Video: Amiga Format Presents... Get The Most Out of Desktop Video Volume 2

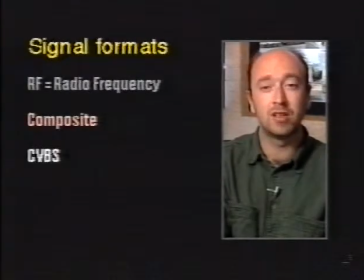Composite is also referred to as CVBS, which apparently stands for colour, video, blanking and sinks, the four main elements of a video picture. Blanking, incidentally, is the time when the electron beam is returning to start a new scan line or a new frame on the TV picture.
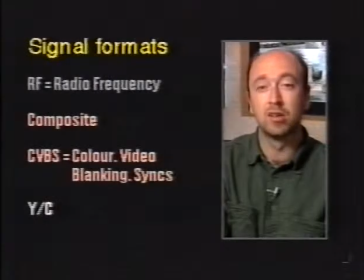Next up from composite in quality is YC, or luma-chroma, which is used by SVHS. With YC, there are separate signals for the luminance part of the picture, that's the Y, which represents contrast and brightness, and the chrominance, the C part, which represents all the colour.
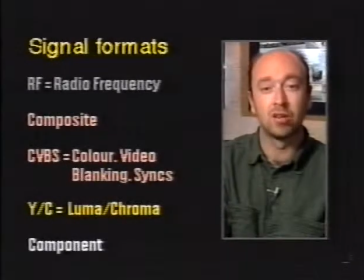Top of the range is a component signal, as used by professional video formats, and component is also called YUV, or YCRCV. It not only has separate luminance and chrominance, but also separates chrominance into red and blue factors, giving a very pure signal. I'd just like to mention standard video connectors, and I've got a few examples here.
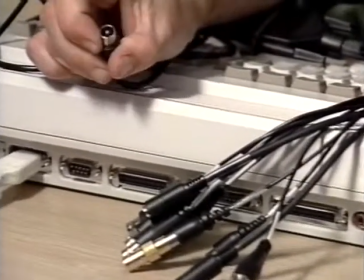The RF connector is an ordinary aerial cable plug, which you may have seen on the TV,
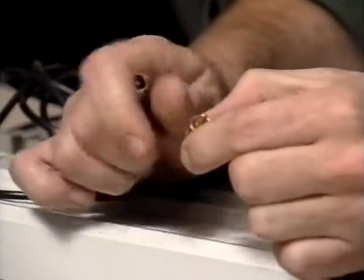and it looks pretty similar to the phono-style plug, although they're not actually the same, so don't get them mixed up.
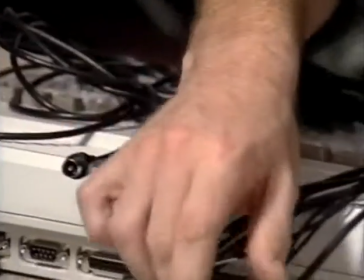The other type of connector that's important is the BNC connector. We've got an example down here.
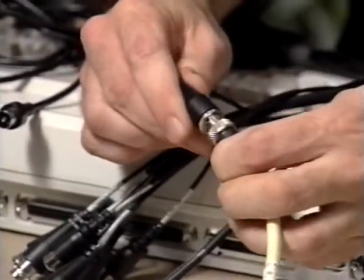This is a bayonet-style fitting, which actually twists to go into place. Okay, so that's connectors. Now let's have a brief run through video formats. Remember that like computer formats, there's a confusing number of these, not all the compatible, so keep them clear in your mind.
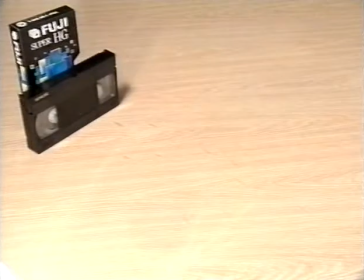First, everyone knows VHS, the standard home recording format on half-inch tape introduced in 1978. VHS stands for Video Home System and uses composite signals. And there is also VHS-C, the C standing for compact, which uses smaller tapes for camcorders.
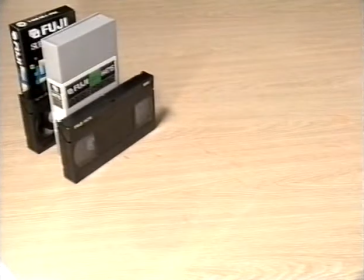Next up in quality are formats using YC signals, which start off with Super VHS or SVHS, which still uses the same half-inch tape and is again available in a compact camcorder version called SVHS-C.
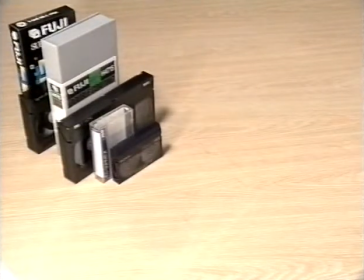Its rivals are Video 8 and the improved version called Hi8, both of which were created by Sony.
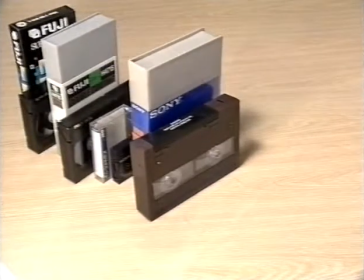Leading the line are high-band SP, the SP standing for Superior Performance, which is used in the corporate and industrial markets.
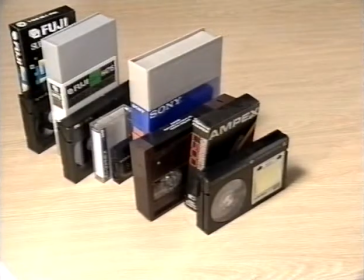And also Betacam SP, a half-inch tape format from Sony, used frequently in news gathering.
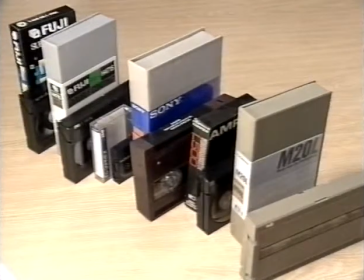There's also the rival M2 format, developed by JVC and Panasonic, to compete with Betacam SP. Right at the top of the range, you have the digital formats D2, D3 and D5, which are used for studio broadcast quality work. And you'll still also come across one-inch reel tape on open spools in use in large production environments such as broadcast drama. Pretty much, that's all you need to know about video to be going on with. I'd also just like to mention a couple more advanced pointers about genlocking and titling work.
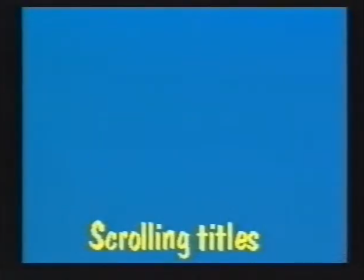First, a couple more bits of jargon. When you're dealing with moving titles, remember that scrolling means moving up the screen and never down, because it's simply not natural.
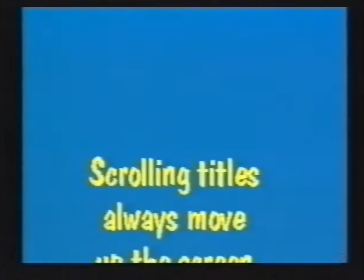You read down a page, so the text must come up to meet you.
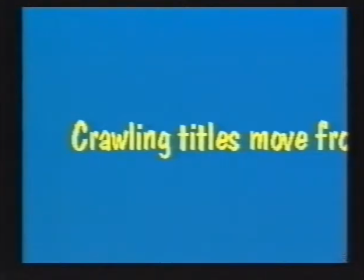Similarly, text that's travelling from the side of the screen is called crawling, not sideways scrolling, and should move always from right to left, because you read left to right, and again, it has to come to meet your eye.
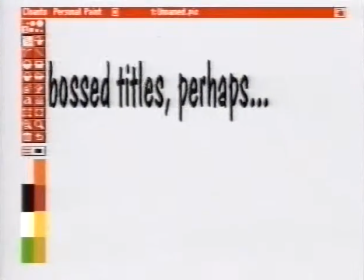One titling effect I'd also like to show you is an embossed look.
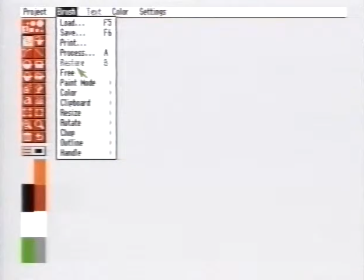You can do this easily in personal paint using the brush process mode and selecting the emboss option.
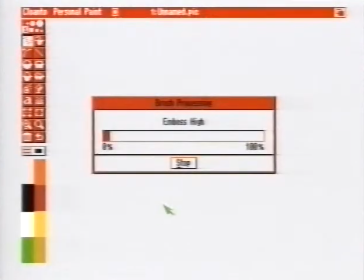Emboss high is the better choice. If you simply wait for this to render you'll notice that it then highlights the brush with dark areas at the top and light areas at the bottom which gives it a feel of a 3D embossed title.